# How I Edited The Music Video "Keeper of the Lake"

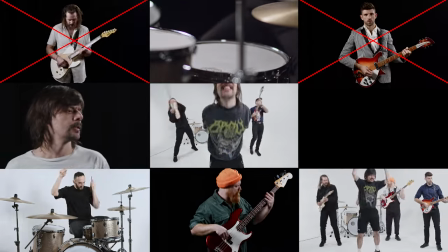[4:09]
Identifying what is bad and what is good to use is something that kind of just comes from intuition and experience, I guess.
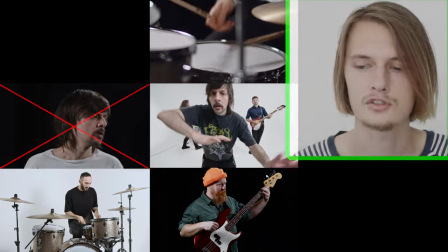[4:18]
A YouTube video can't really teach you how to select that.
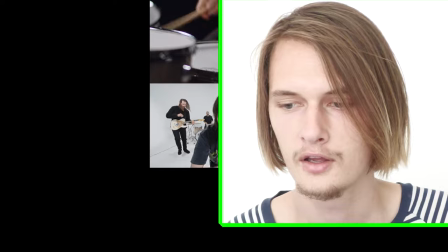[4:22]
You just have to edit a bunch of videos yourself for fun and for free, like I have done many times, and still do. But I was actually paid pretty well for this, which is good for a change.
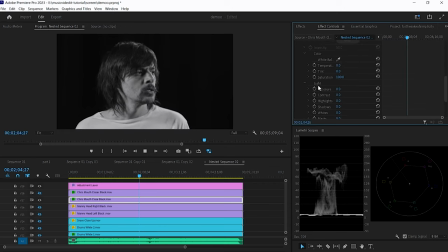[4:35]
There was a point in this edit where I realized I probably should have, even before I did any eliminating of footage,
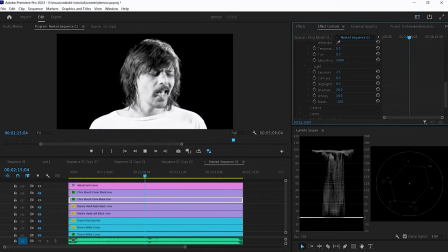[4:43]
normalized the white and black levels in each track.
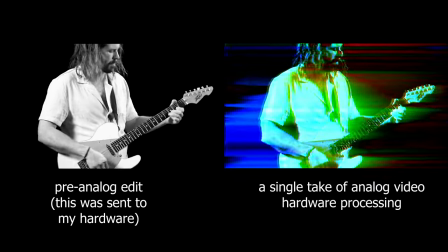[4:46]
I know that the analog video hardware I have is going to be mostly responsible for generating the color in the video,
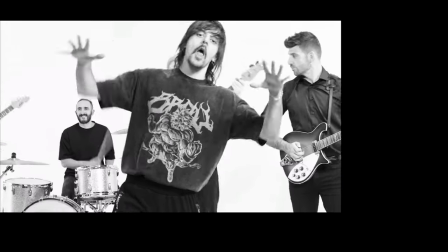[4:54]
so it was safe to say that I really only needed to work in black and white,
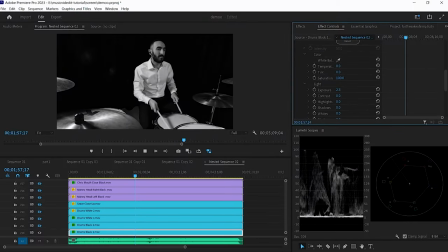[4:59]
as well as make the shots consistent say there's like a black curtain in the
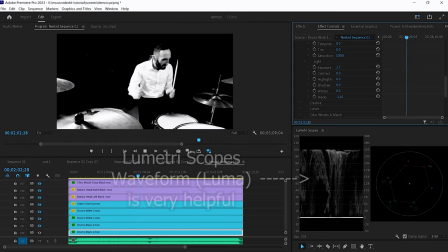[5:04]
background that needs to look totally black then I will drop the black
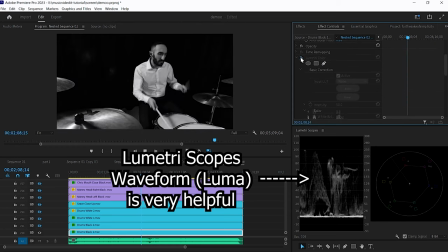[5:09]
level or lower the shadows to basically swallow those small variations
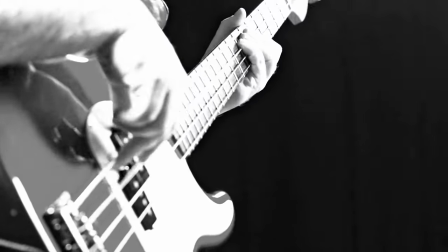[5:15]
in value that might exist and that really avoids any artifacts or anything like that later
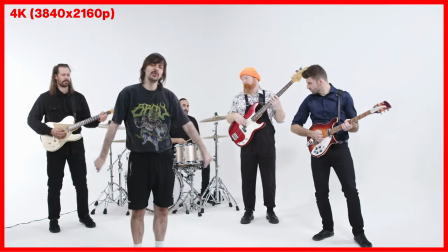[5:20]
on. I should also mention that this footage was shot in 4k but I work
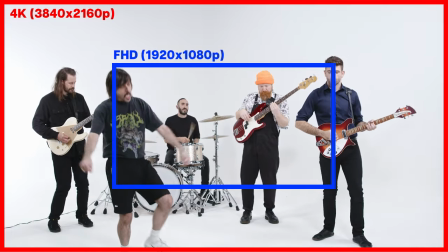[5:26]
in a full HD size sequence which I have my reasons for one of
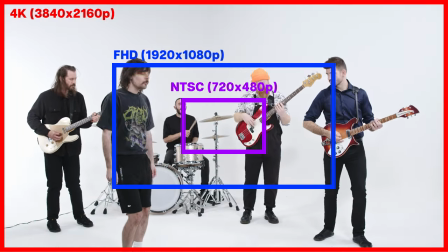[5:31]
them being that analog video of course is a very small resolution in
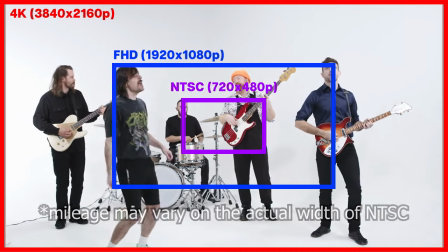[5:37]
the digital world so anything above that is kind of fair game it's still going to be compressed down but the main reason is that it
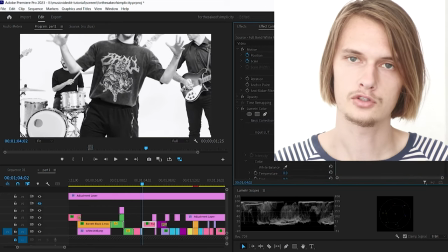[5:47]
allows me to use that 4k footage and crop in without losing any
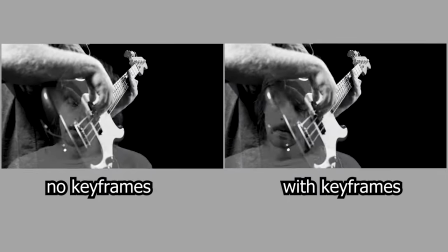[5:52]
quality and do some ridiculous key frame zooms and panning that I've been doing in some of my edits since I think it was it was really this one that
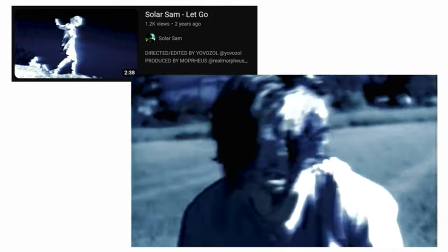[6:03]
I did in 2021.
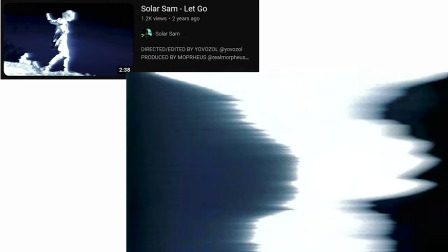[6:05]
I found that since well over two years ago when I started doing this I've gotten better at not having to think so hard about what
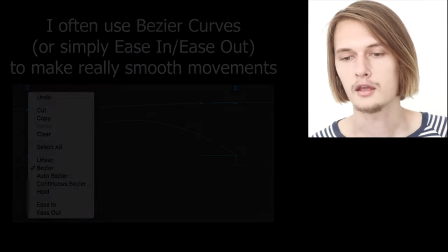[6:13]
key frames to create and how much to zoom in or out and again I don't know if this is something that can be really easily explained.
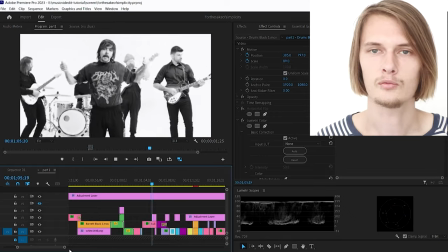[6:21]
It's more just kind of intuition and looking and seeing what creates the most flow or movement in the video.
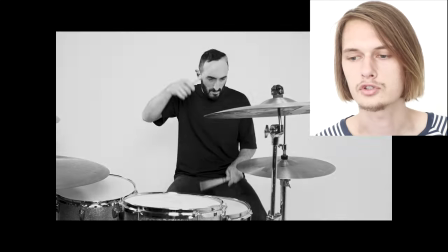[6:30]
For certain cuts, I want to create the illusion of a really fast sliding transition.
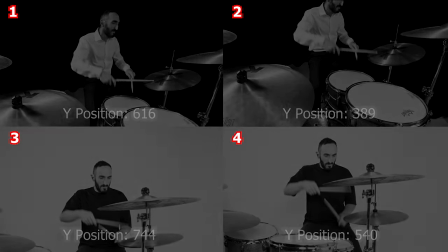[6:36]
So that means the last frame before a cut will have a position keyframe that kind of displaces the image in one direction.
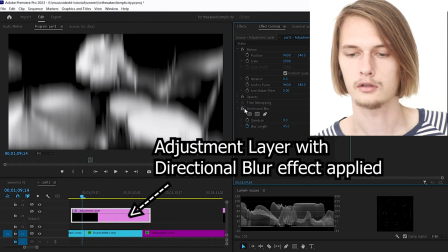[6:44]
You probably also notice the adjustment layers. these are where I put a directional blur
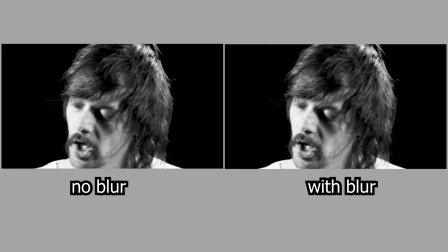[6:51]
effect so I can apply a blur over top of those very short to
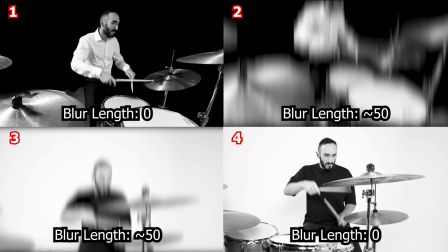[6:57]
one or two frame cuts to have that really fast looking transition but typically this
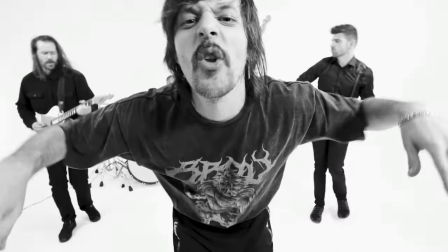[7:04]
kind of transition only happens over important percussive hits in the
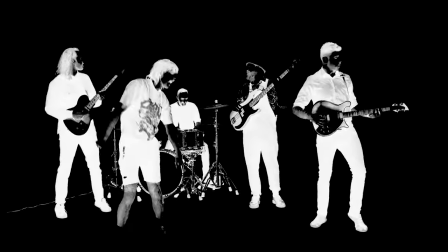[7:10]
song and again I can't really explain which hits are important and which are not, it's just kind of part of your creativity as an editor expressing yourself in the video edit.
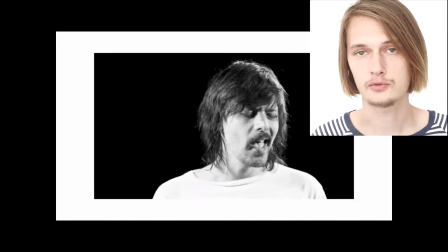[7:21]
For the most part, since a lot of this was shot in a black or white studio environment,
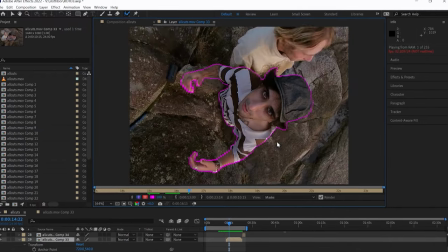[7:27]
I didn't really need to do any keying of the background or any rotobrushing that I do to an insane extent sometimes, because ultimately this footage is already the
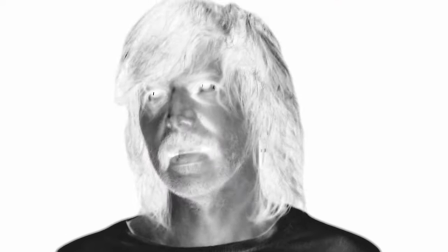[7:40]
ideal of what I want to work with and that meaning clean, solid, white or black background.
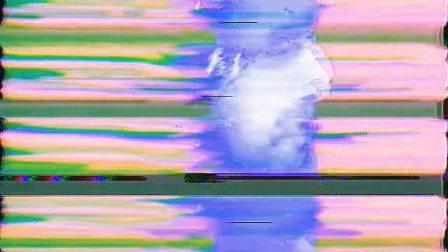[7:47]
That's not to say I didn't use Rotobrush 2.0 in After Effects, it was only in very certain moments for specific applications.
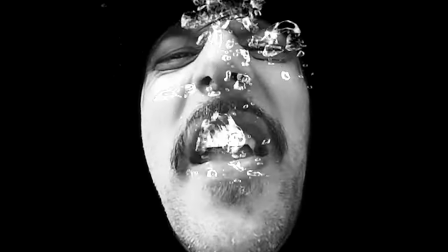[7:55]
For example, the screaming head underwater.
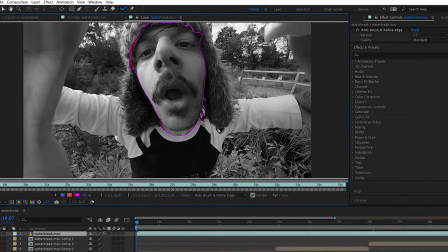[7:58]
It was really interesting because although I didn't like the clothing and the environment that this was shot with an action camera,
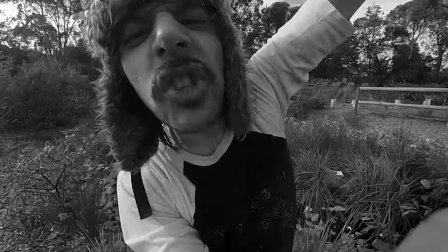[8:07]
I really liked the movement of the face, so I chose to select only that and have a floating mask effect.